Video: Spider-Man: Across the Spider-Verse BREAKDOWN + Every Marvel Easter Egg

But most importantly, it's just fun. Like, we may be grown-ups, but like, live the grown-up life you always wanted to live. Eat fun cereals and watch cartoons. Oh man.
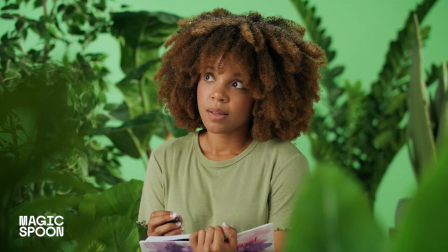Like, I'm not gonna go back to eating regular cereal, and Magic Spoon is so confident in their product, it's backed with a 100% happiness guarantee. So if it's not for you, they'll refund your money and you can part ways as friends. So thanks again to Magic Spoon for sponsoring this video.
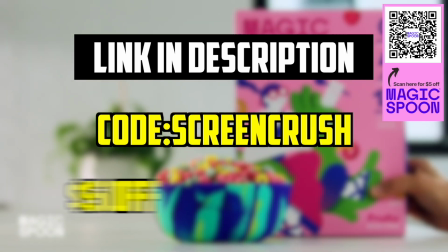Click out the link below or scan the QR code on the screen and use the code ScreenCrush for $5 off your variety pack, or go to magicspoon.com/ScreenCrush today.
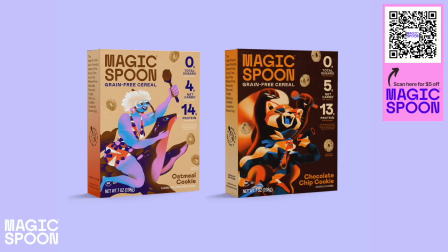And don't forget to add the limited edition oatmeal cookie and chocolate chip cookie to your order. Now back to the Easter eggs.
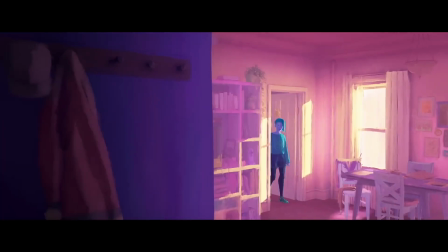Just like in the comic, Gwen's dad is dead set on hunting down Spider-Woman for the death of Peter Parker. And you'll remember that Dennis Leary's version of Captain Stacy was the same in The Amazing Spider-Man. Okay, I wear a badge.
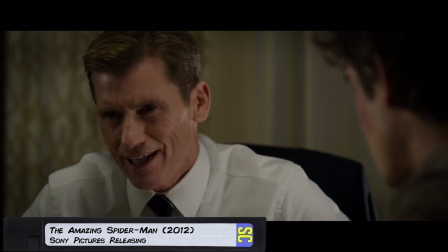This guy wears a mask like a, like an outlaw.
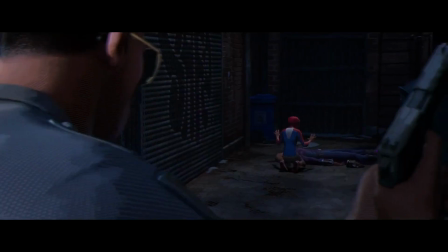He blames her for Peter's death because he saw Spider-Woman leaving his body behind, very similar to how initially Miles' dad blamed him for the death of his brother Aaron.
I want an APB on a new Spider-Man.
Then Jonah Jameson goes on a rant about the death of Peter Parker, and I loved, like in every reality, he is always played by J.K. Simmons. More on him in just a bit. I was so impressed with how the animators are able to create a totally different look and feel for each universe.
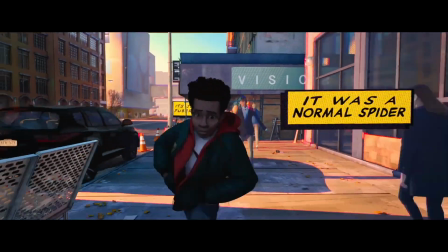Miles' universe is more comic booky and filled with Ben-Day dots. Mumbattan is more like a Bollywood poster brought to life, while Gwen's world is filled with these bright pastel watercolors that are affected by her mood.
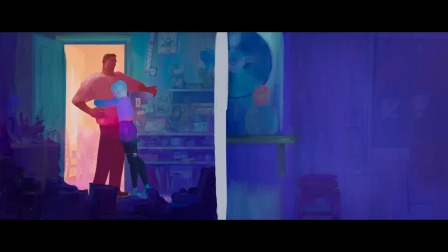Notice how the world lights up as soon as she hugs her father.
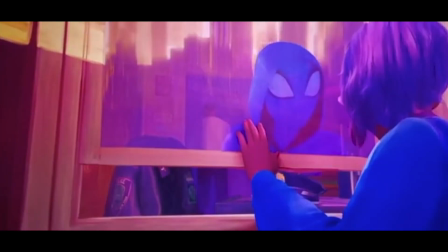And there's other cool comic book details, like how she sees her reflection in the glass as she's Spider-Woman, a neat way that the comic would use to show a hero's multiple identities.
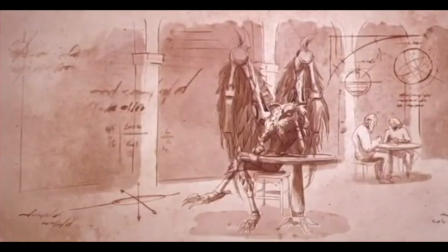And then the Vulture attacks the Guggenheim Art Museum. So this variant of Vulture is from a Renaissance era Da Vinci dimension, so he looks like he's drawn on like sepia parchment. A Renaissance era villain was a perfect choice because he has very particular ideas about what art is. You know, like they should be like Renaissance paintings. But the Guggenheim often showcases more avant-garde art.
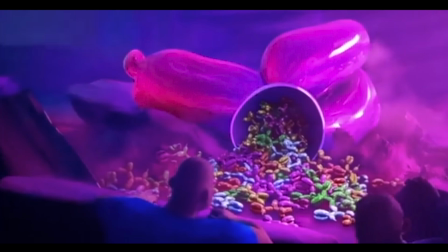For instance, he cuts a Jeff Koons balloon dog's head off and lots of like mini dogs spill out. My favorite line of the entire movie is when he says, "You call this art?" And Gwen answers, "Well, we're talking about it, aren't we?" Because the goal of any artist is to engage with their societal norms.
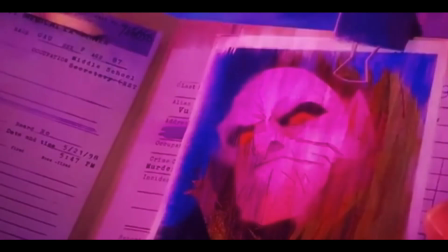Hey, that's right, high five. And by the way, when Captain Stacy reads the file for this universe's Vulture, it says that his occupation was a middle school secretary. And then, Spider-Man 2099 shows up. Sort of appropriate because the Vulture is one of the very first villains that he ever faced in his own comic book.
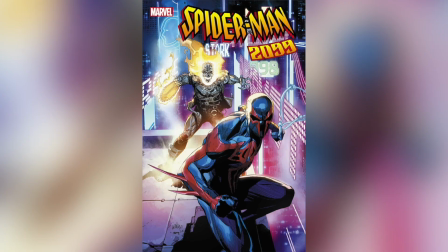Well, who is Spider-Man 2099? He is one of my all-time favorite Spider-Men from the comics.
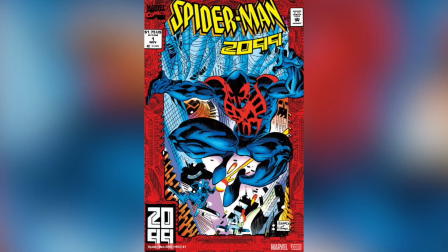He first appeared in a 1992 comic book created by Peter David and Rick Leonardi.
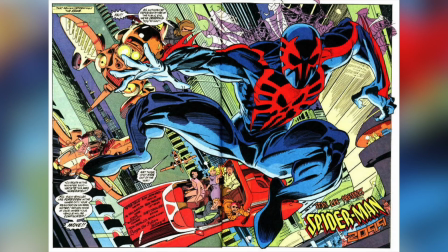He was the first hero in a line of reboots that set the Marvel Universe in like a cyberpunk future years after heroes disappeared from Earth.
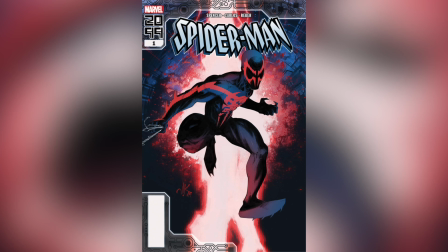It's like Batman Beyond, but Spider-Man 2099 did it first. Spider-Man was the flagship character of this 2099 comics line,
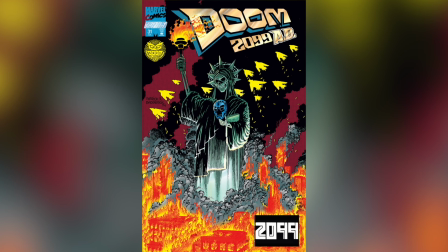a mixed bag that included a great run of Doom 2099 by Warren Ellis, where Doom actually does conquer the entire world.
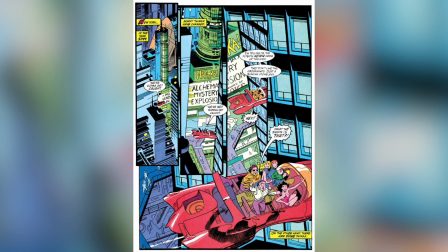So this version of Spider-Man was always edgier. He lived in a dystopian future controlled by evil corporations.
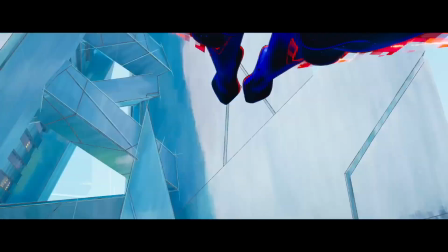And my only gripe with this movie is that this version of Spider-Man 2099 lives in a society if meme and not in a hellscape ruled by Alchemax.
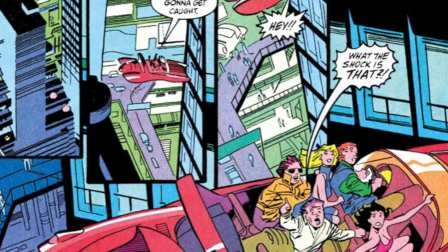He immediately uses the word shock as a curse word just like he does in the comics. Now his real name is Miguel O'Hare, and he's always had a harder edge than Peter Parker.
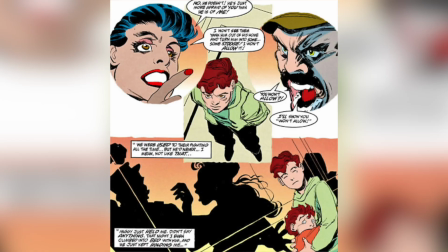Like Miles, he has a mixed ancestry with a Mexican mother and an Irish father, kind of. Long story. He doesn't really like people, and for dozens of issues of the comics, he doesn't really care about making the world a better place.
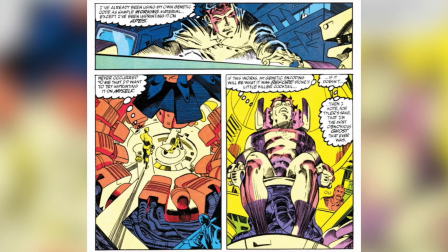In the comics, his boss gets him addicted to a drug, so Miguel experiments on himself to remove the addiction.
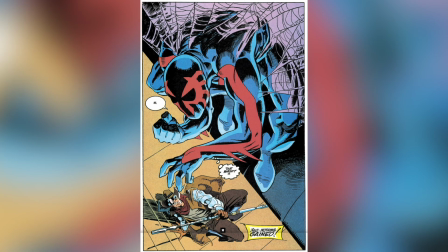Then he accidentally becomes a human spider with big talons, fangs, and organic webbing. I think the first Spider-Man with organic webbing, actually. Now, at first, he just wants to live a normal life, get rid of his condition, but over the years, he turns into a rebel against corporations and fights to bring Alchemax down. It is a great comic that I highly recommend, and the movie even features the cover of the very first issue. But Miguel cuts off his own origin story in the movie because he is all business. He's wearing a wrist device that navigates the multiverse, much like the time-space GPS that Tony invented in Avengers Endgame.
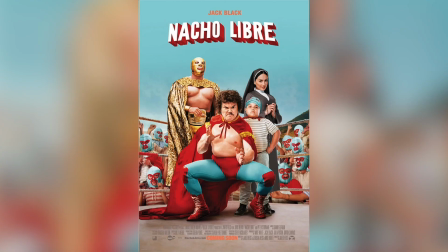When he shows up, Gwen calls him Blue Panther, a play on Black Panther, Nacho Libre after the underrated Jack Black film, Caped Blue Satyr, a play on Batman's nickname, and Dark Garfield.
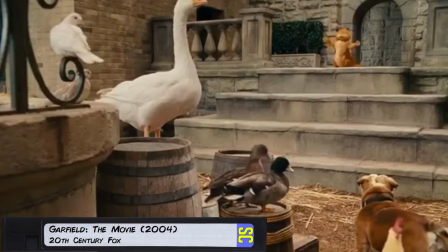I hate Mondays. Just hate them.